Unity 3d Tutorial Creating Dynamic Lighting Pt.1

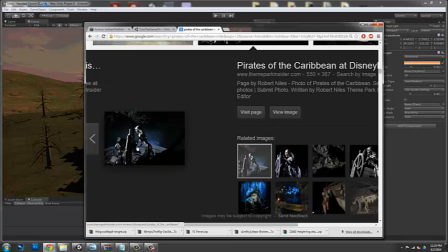Yeah, stuff like this. The lighting is simple. You don't see a big blah, right?
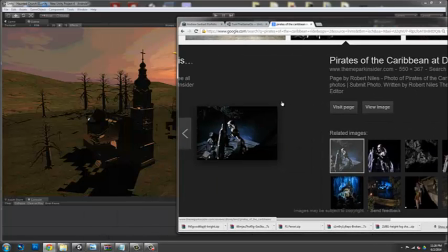It's not just wiping everything out in the scene, kind of like my lighting is doing here. What you want, like this right here, that's terrible lighting. Someone was using their flash when they took a picture. But you want something more like this, right?
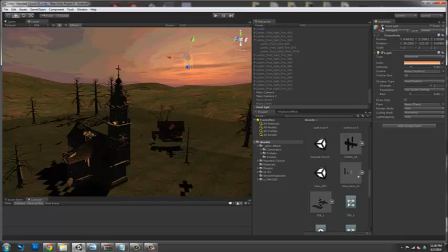So what I'm going to do is I'm going to turn off this light that I made for you all just now.
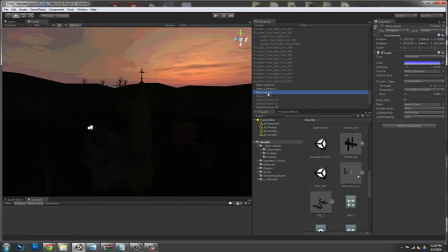And I'm going to turn on my moon direct. This is my original light.
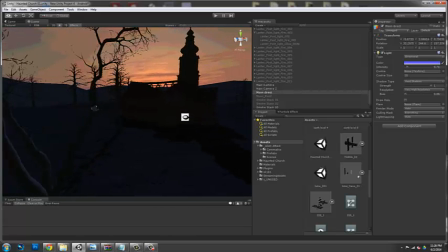So this is the original light that I'm using from the scene before that I showed you guys when all the lights were on.
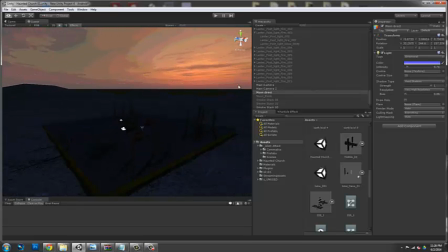And it's real simple. It's a real simple light. It's got a .76 intensity.
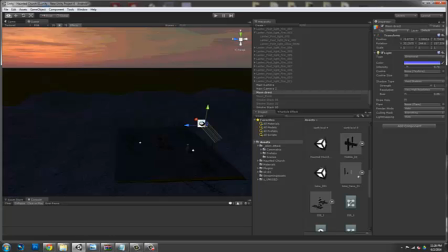In fact, let me find it here. There it is. It's interesting about direct lights. It doesn't really matter where they are.
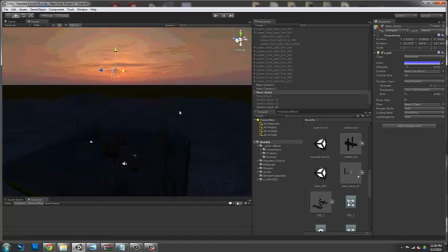They point the same. They cast the same shadows. It's kind of a trip, because in reality it wouldn't work like this.
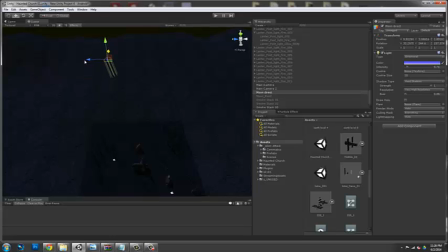But it's symbolic, so we just have to kind of go with it.
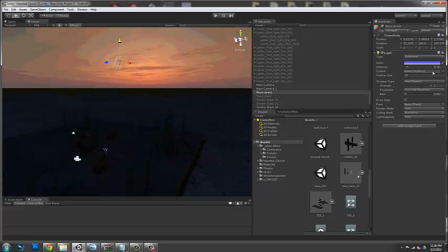So we have this sort of light very simply casting a soft blue. Because in the morning, if this was this foggy and clouded, I mean, I imagine it would be a little more red.
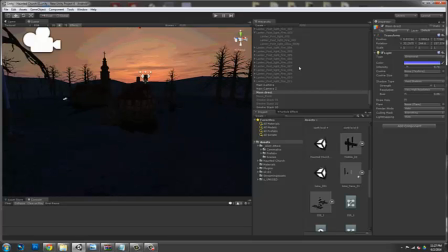but I wanted something that was a little more haunted and spooky so I ended up going with like blue color you can see here the one that I picked and also my light is not very powerful it's pretty soft as you see as I start to make it more powerful kind of loses
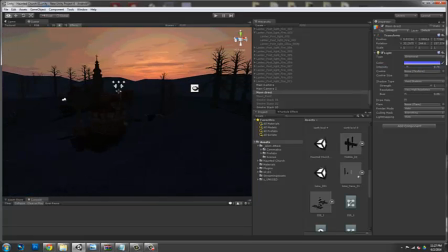its doesn't give us the look that we're going for okay so there we go that's nice so the next thing that I'm going to do is I'm going to start to look for ways of creating pools of light into the scene.
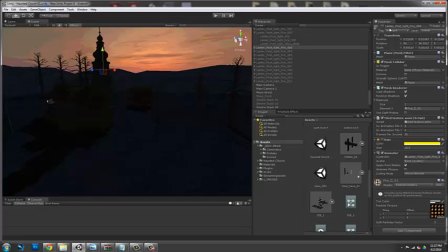And what I've already done, so I'm just going to go ahead and turn one of these on, is I've created
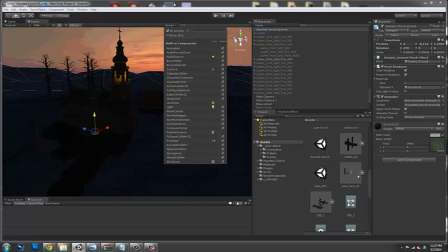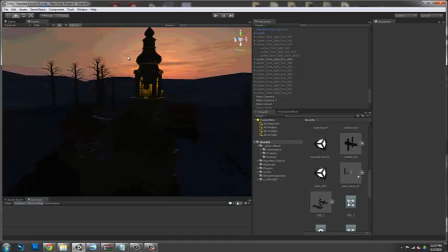little areas of interest. So look at this.
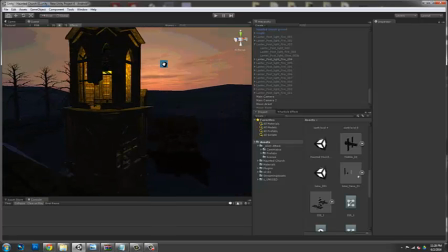This already is starting to look cool. There's a little area of interest inside of this bell tower.
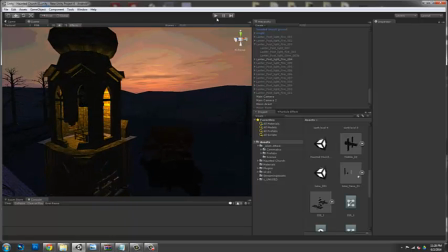We've got the light kind of pulsing when I press play. Let me go ahead and press play.
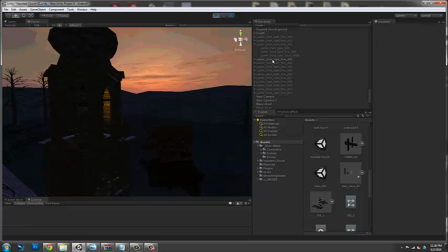Yeah, so you can see I have actually animation linked to that light. It's kind of giving us this nice little pulsing from the little pools of light.
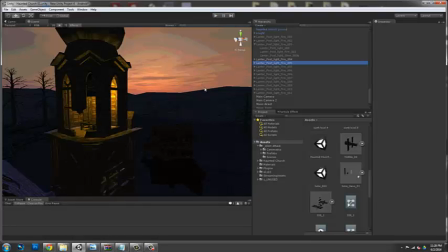In fact, I'm going to keep turning these on.
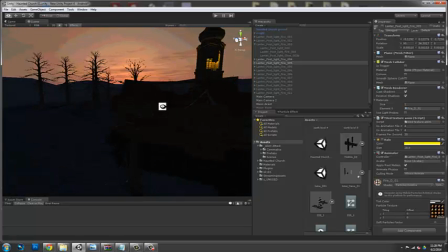I have them situated throughout the scene. There's another one over there. I'm going to skip that one for now. Here we go. Let's turn this one on. This one and this one on.
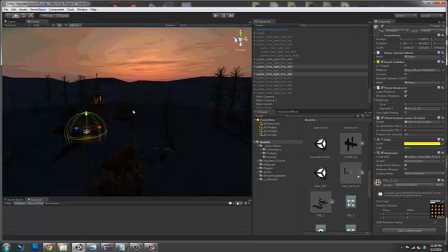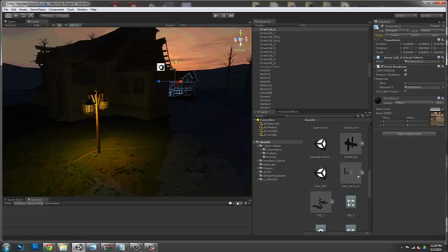So these guys are in these little sort of, I don't know what you would call them.
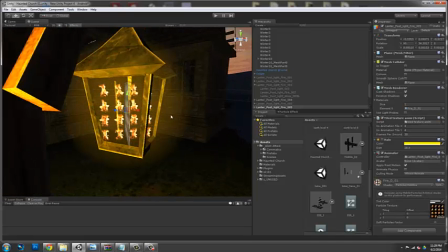I guess the word would be old school iron lanterns.
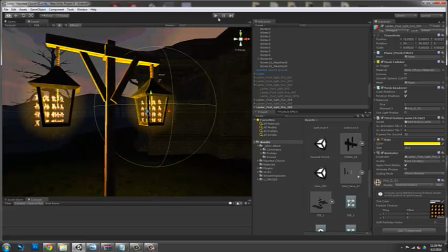and so when we hit play
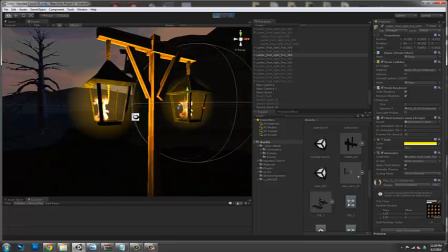I'm going to switch back there we go so I have basically a card tiling with fire on it if you go to my
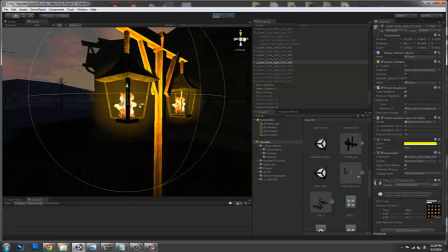there's another video in this playlist called texture sheet unity animation texture sheet and I go into great detail just discussing this one specific thing how to create texture sheets
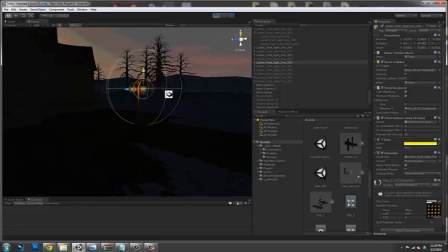to create little animations like that and I'll include a link down in the notes or in the information as well.
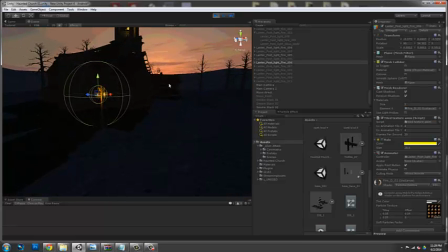So, but the idea here is that we're not overwhelming the
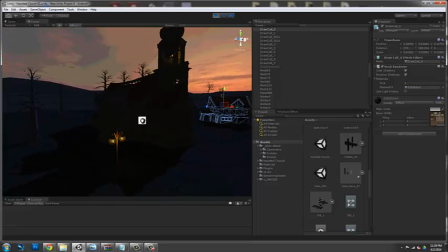viewer with one big blasting light, right?
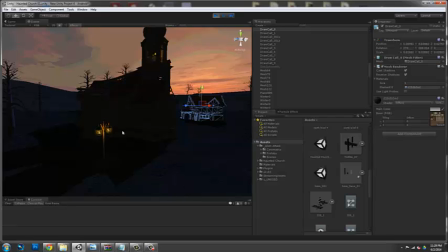We're starting to sort of subtly add these little nuances
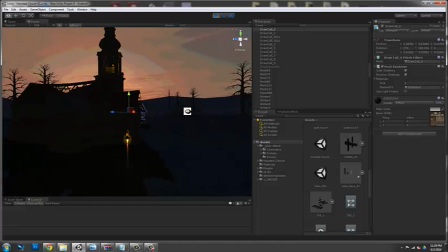of light to help give this scene more of a deeper meaning,
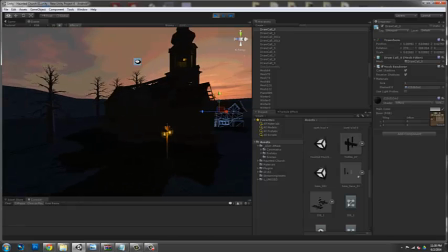something a little more interesting another thing you can do to say in the front the front of this scene
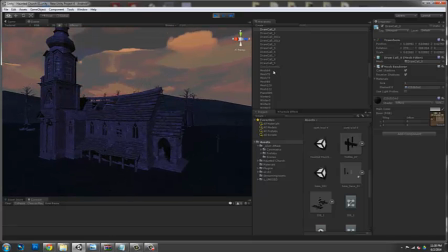here let's turn on a few more things so
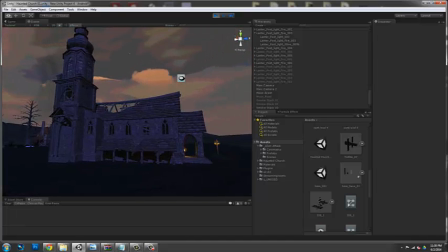here we have these little animations there so we have little pools of light and what you
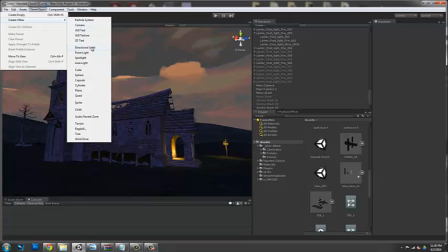can do too is you can up light stuff that creates a really cool effect so So let's create a spotlight,
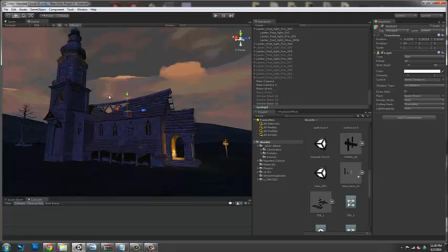and let's turn it upwards. And what I'm going to do here is I'm going to give this entire sort of like, well, it's not a cathedral, is it?
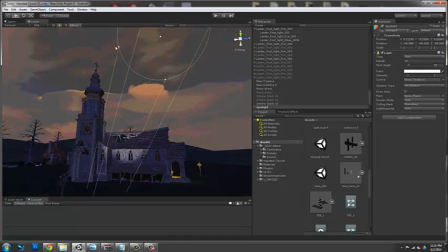It's like a church. I'm going to give it like this sort of haunted glow.
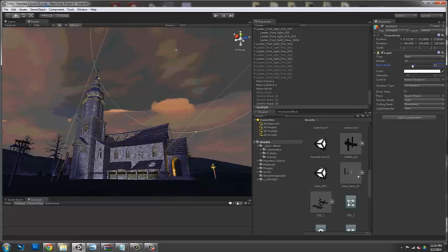Now, where does that haunted glow come from? I don't know. Not really sure, but we're going to start to sort of give it, like, character now. I can already hear the pipe organ in the background.
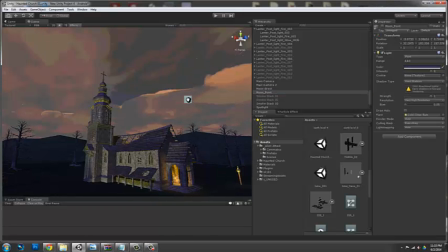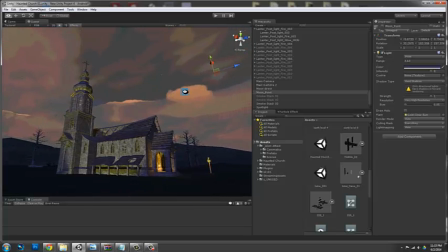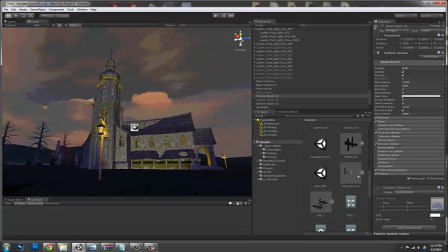Okay, so enough of that. So you can start to see, like, I'm starting to transform this into,
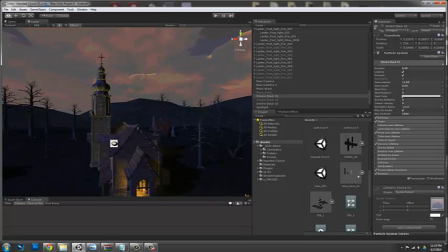by adding cool little lighting effects to it,
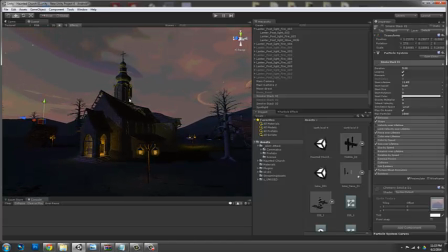into something more interesting and more entertaining than just blasting the whole scene out with light.
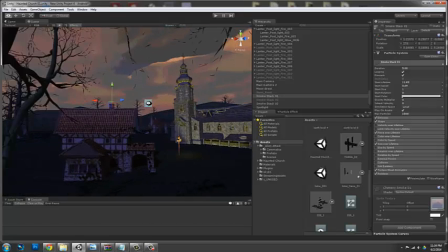Now, does this take a little, you know, time and energy to put together?
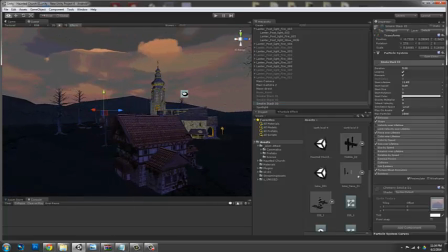Well, yeah, of course, you know, I mean, you're going to start to think about stuff, like, what is it I'm trying to say?
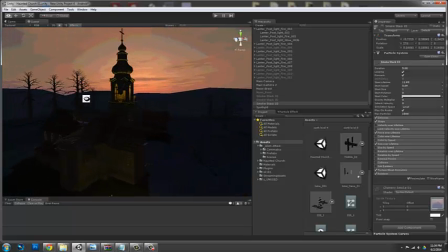But, you know, that's the artistic part of it. But, yeah, anyway, so moving along.
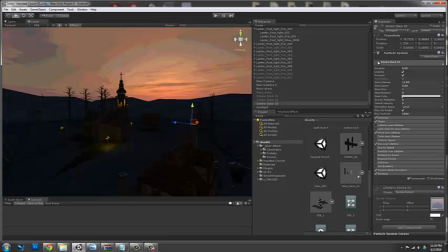So another thing I want to add is some smokestacks. smokestacks. So, I put together these smokestacks earlier today, and they're basically just little, uh, just little, little chimneys, putting off some really light smoke.
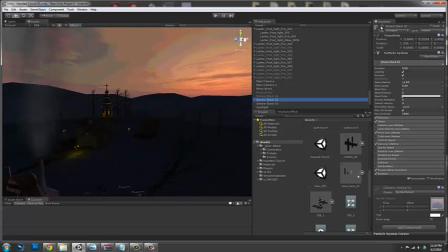Uh, this isn't a particle tutorial, but, you know, it's these little details that really help the, um, the player kind of get in the mood, um, with the story and, and the environment that you're trying to tell them.
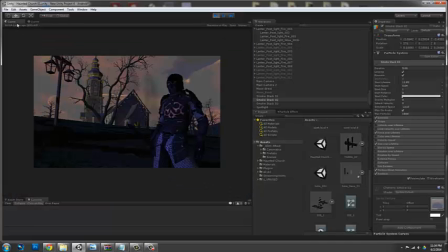now you might say I don't have time for all this
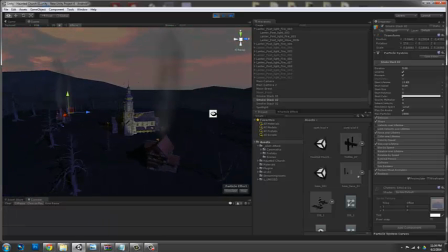well that's fine but for those of you who do find the time to put into these little nuances
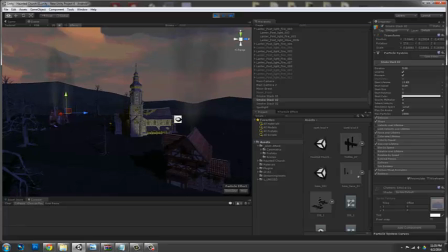artistically you will find that your game will be a lot easier to pull the audience in especially with the right kind of music
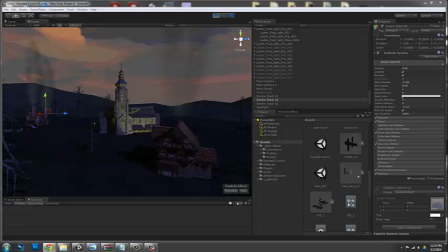alright so now we've got the right kind of music happening
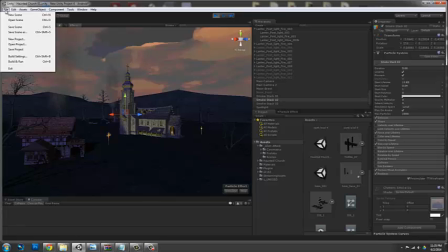and what I'm also going to do is I'm going to add some volume fog
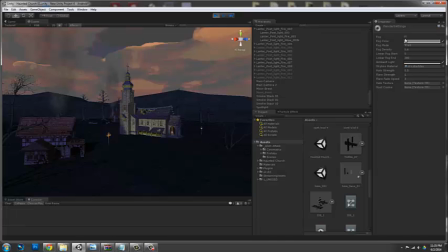in our render settings turn on, there we go,
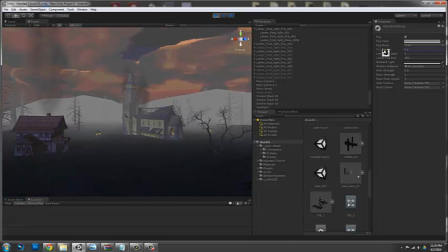some fog a little too strong these